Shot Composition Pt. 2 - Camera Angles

Did you notice that the second shot looked way more creepy? Did you feel that there was some sort of tension in the shot? I'll play it again, this time without any music.
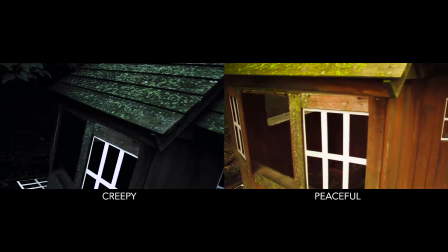[4:25]
Stable shots, shots that are very steady, they put the viewer at ease.
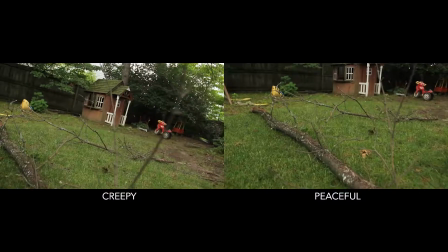[4:31]
So always keep your shots as level as possible. So camera angle is not terribly complicated. People do tend to overthink it. The question mostly comes down to how high off the ground do you want the camera and at what position do you want to shoot your subject. That's really mostly it. It mostly comes down to your gut feeling and what you feel looks good. When it comes to creating beautiful images, I like to paraphrase Winston Churchill. Whether you think you can, or whether you think you can't, you're right. So that's it, guys. Thank you so much for watching. Please like, share, subscribe, share it across social media. I'll see you in the next one. And I gotta get inside before it starts raining because it is looking stormy out here. So I will see you next time.
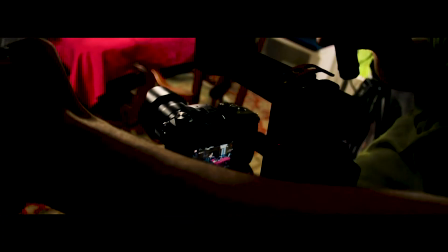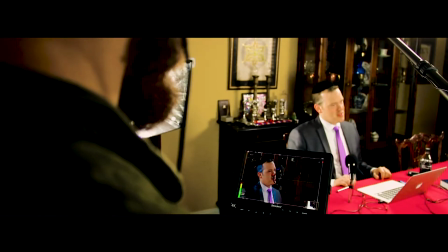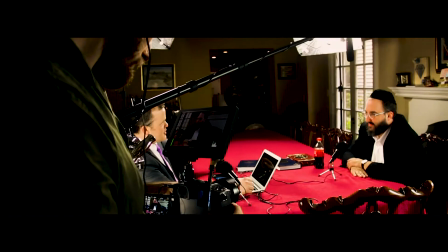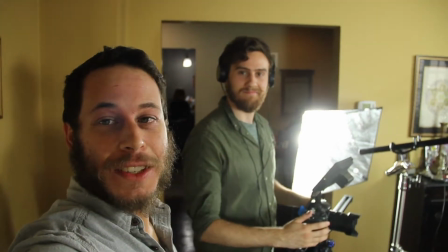[5:44]
This is Matt. Kind of like this. He's one of our cameramen. My neighbor can knock. He's going to be shooting an ad for Rabbi Landis of Partners in Torah.
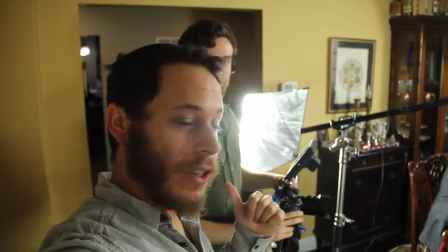[5:52]
Matt is going to talk to you for a second about camera framing.
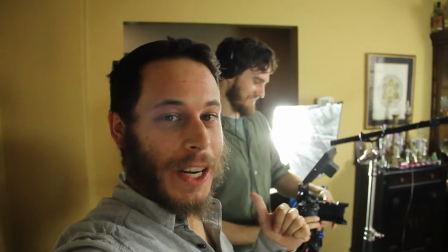[5:57]
I haven't briefed him at all, so everything that he says is what he actually believes and does. Watch what he says.
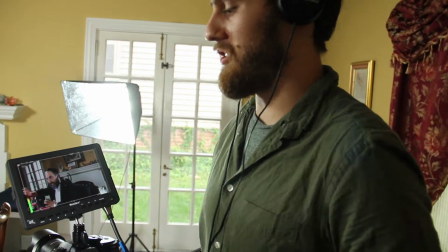[6:03]
You know, making sure his eyes are in the top third of the screen,
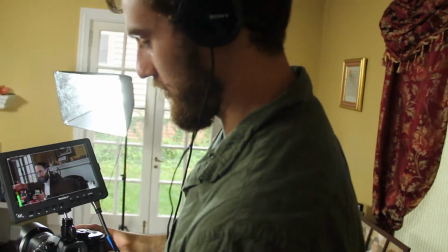[6:07]
and using this slider here to kind of make it a little more dynamic, get a little bit of movement in there.
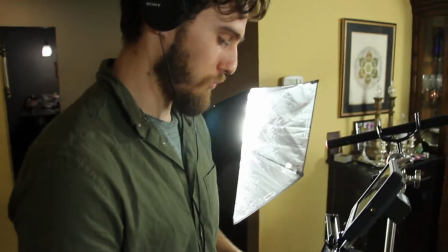[6:13]
Okay, yeah, rule of thirds is just a really basic idea of framing up your shots,
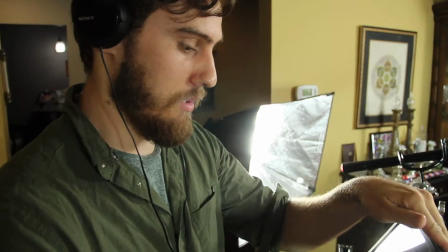[6:20]
and if used properly, it can really make a shot or break it.
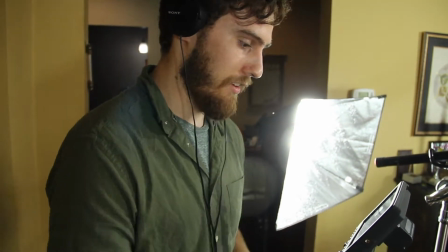[6:25]
It can make it, you know, look absolutely stunning. I like to try to keep my subject in like one of the thirds,
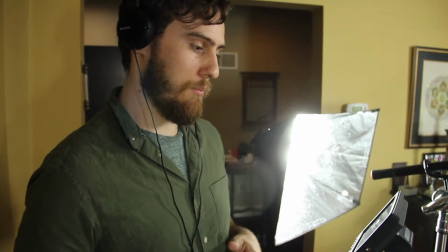[6:32]
as far as, you know, right or left, and then you know, always keeping the head and the eyes in the top third.
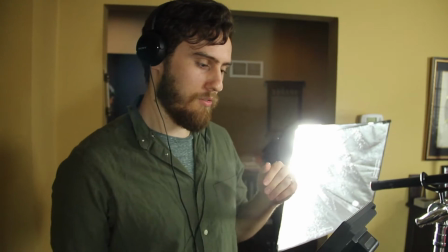[6:37]
Sometimes I'll cut off a little bit of the head, but for the most part I like to leave just a little bit of headspace at the top.